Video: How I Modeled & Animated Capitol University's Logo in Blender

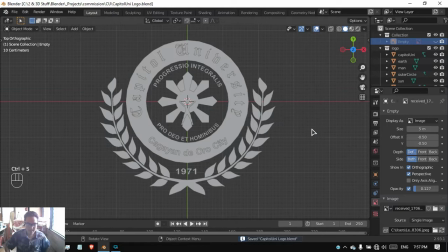as you may know it's already done so what you're seeing now is the flat version of the logo of Capital University so yeah there we go so we're
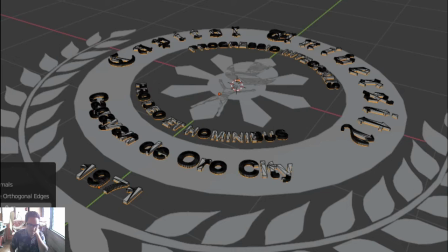gonna make it thick a bit so we're extruding each and every part of
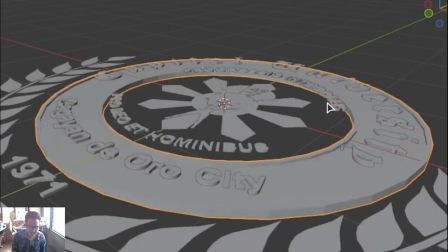the logo so we extruded the text we extruded the um the
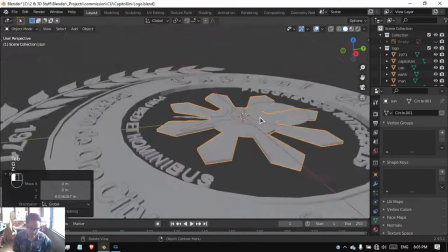circle the and then inside it and then the sun and then the wreath and then
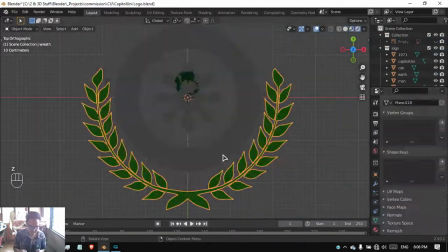the earth and then the person behind uh holding the uh and then putting some
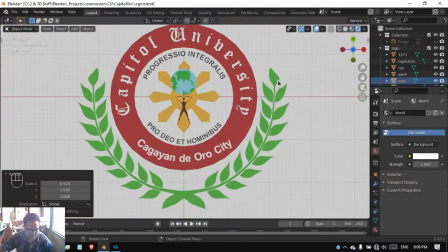basic materials on it and as you may know we have our um logo
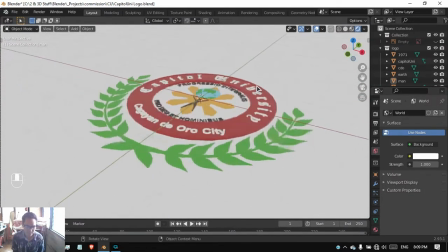so i guess it's already good though now uh now
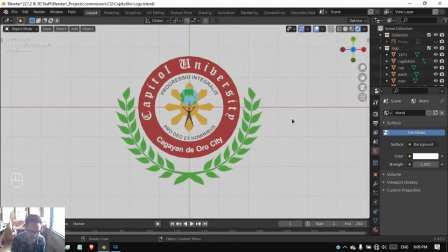i face the problem uh the challenge of animating this though in particular yeah um style
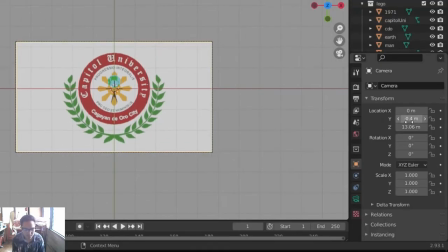so let's just uh position our camera and then um i
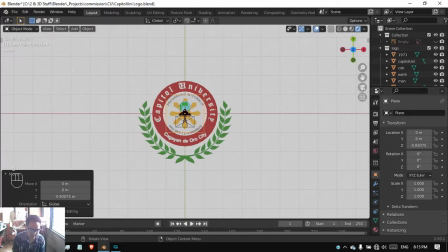don't know let's add the oh yeah by the way she add um she wanted this as her background
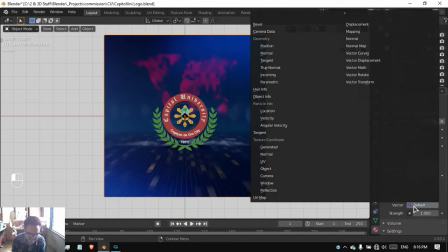video i guess so and honestly it's not it's
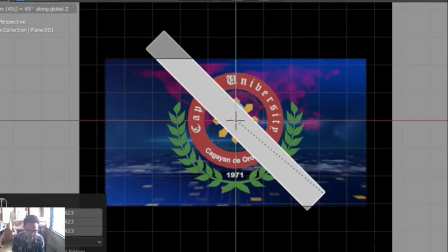not yeah um but she wanted this though so we're gonna work on that and yeah we're gonna add some transition bars though the ones that
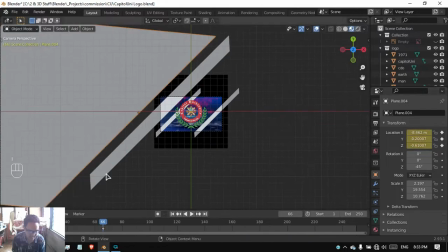you see on adobe premiere i guess though i don't know if that's that's the thing but then again i animated these bars and look at this so that's
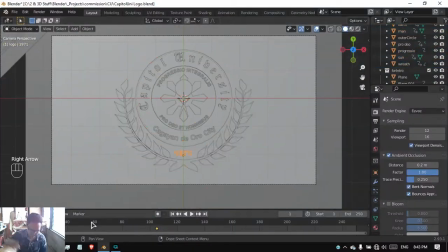the transition yeah kind of and then animating the different parts of the logo
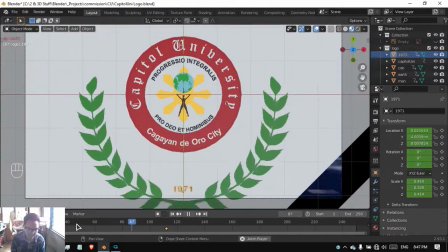so that it looks um kind of yeah it's really like those so yeah and um
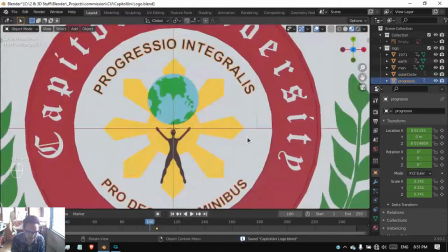experimenting the um the animation and uh would you look at this
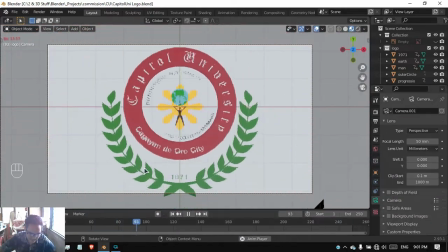so here is the yeah concept animation and honestly i did not like
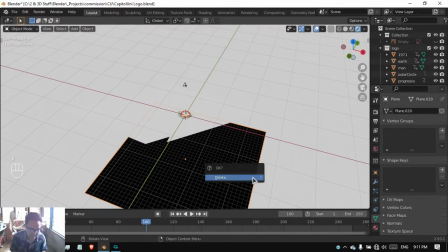the background video i just yeeted the background video instead because i have a
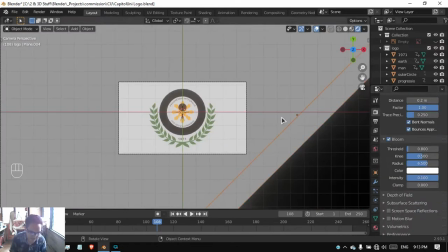better idea so instead i'm just gonna make the environment dark and then making every object
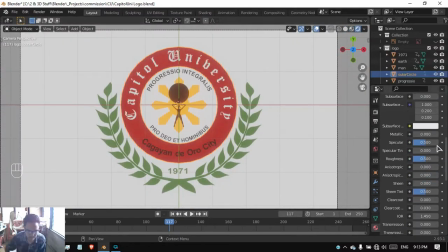um emissive or glowing to be to be frank so yeah we
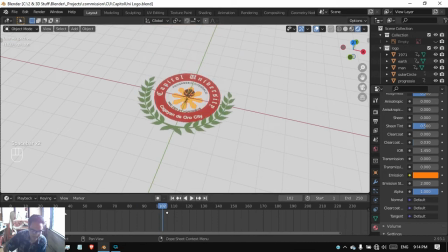have this though it's still the same but without the background video and
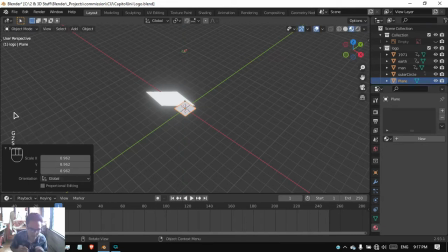now I'm gonna add some procedural grids so I just learned from this video
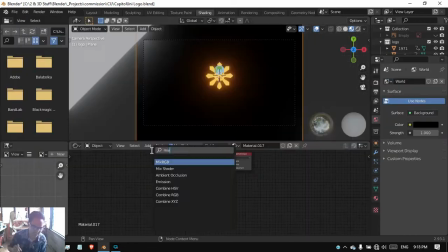by Ducky3D the link is down in the description box below if you wanna check it out it's
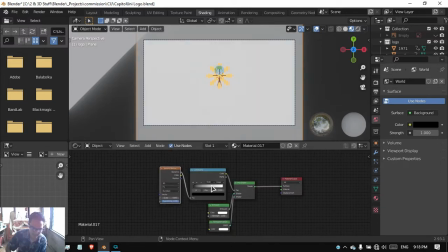it's a procedural material that creates grid like textures
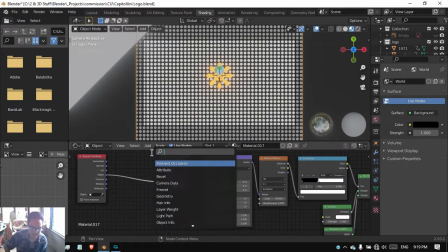so as you can see I'm working on the grid procedural nodes and then
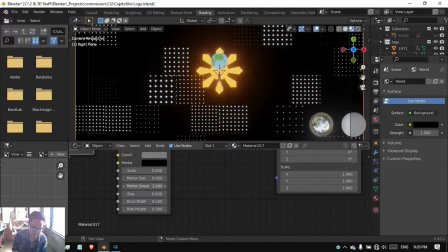as you can see it looks more um yeah futuristic because of the grids
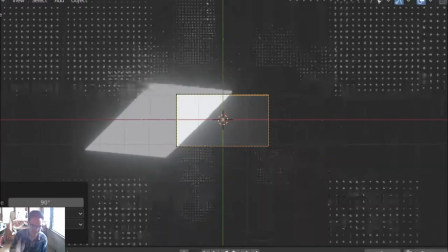and now duplicating these grids and look at this so yeah um i
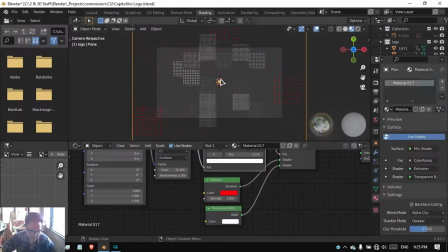tried um pushing out the transition bars and then adding color on
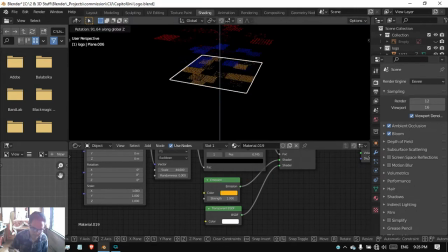each and every grid there is based on the philippine flag the red the blue the
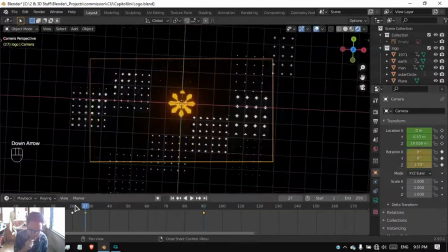yellow and white so yeah and then animating the camera a bit and then um experimenting with the camera And we have this so
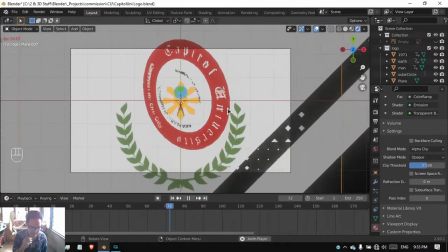I guess that's good though and then with the transition bars the animation of the logo and yeah So I guess that's it though.
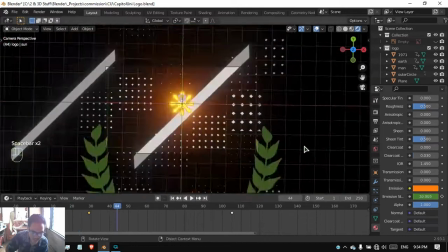So now it's all me Animating the glow of the Sun to emphasize that yeah,
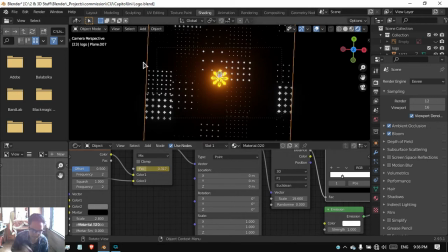and then animating the grid of though Yeah, the white grid and then putting some motion blur on this particular animation putting some red bars and then as you may know So it's time for render and here is the
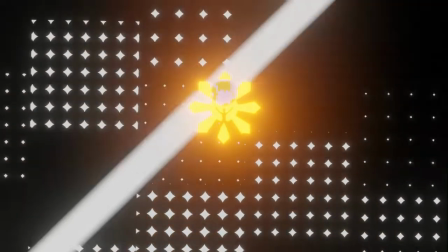final animation look at that so yeah with
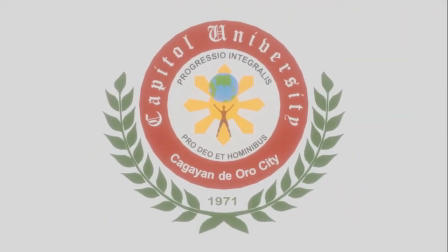the motion blur it looks pretty awesome though to be honest on my part and yeah that was it though so I guess that was it though I hope you enjoyed this video criticisms are very much appreciated though put it down in the comment section if you have criticisms on this oh yeah I would be happy to learn from you all you know so because I'm still learning so yeah I'll see you guys in the next video peace out bro and yeah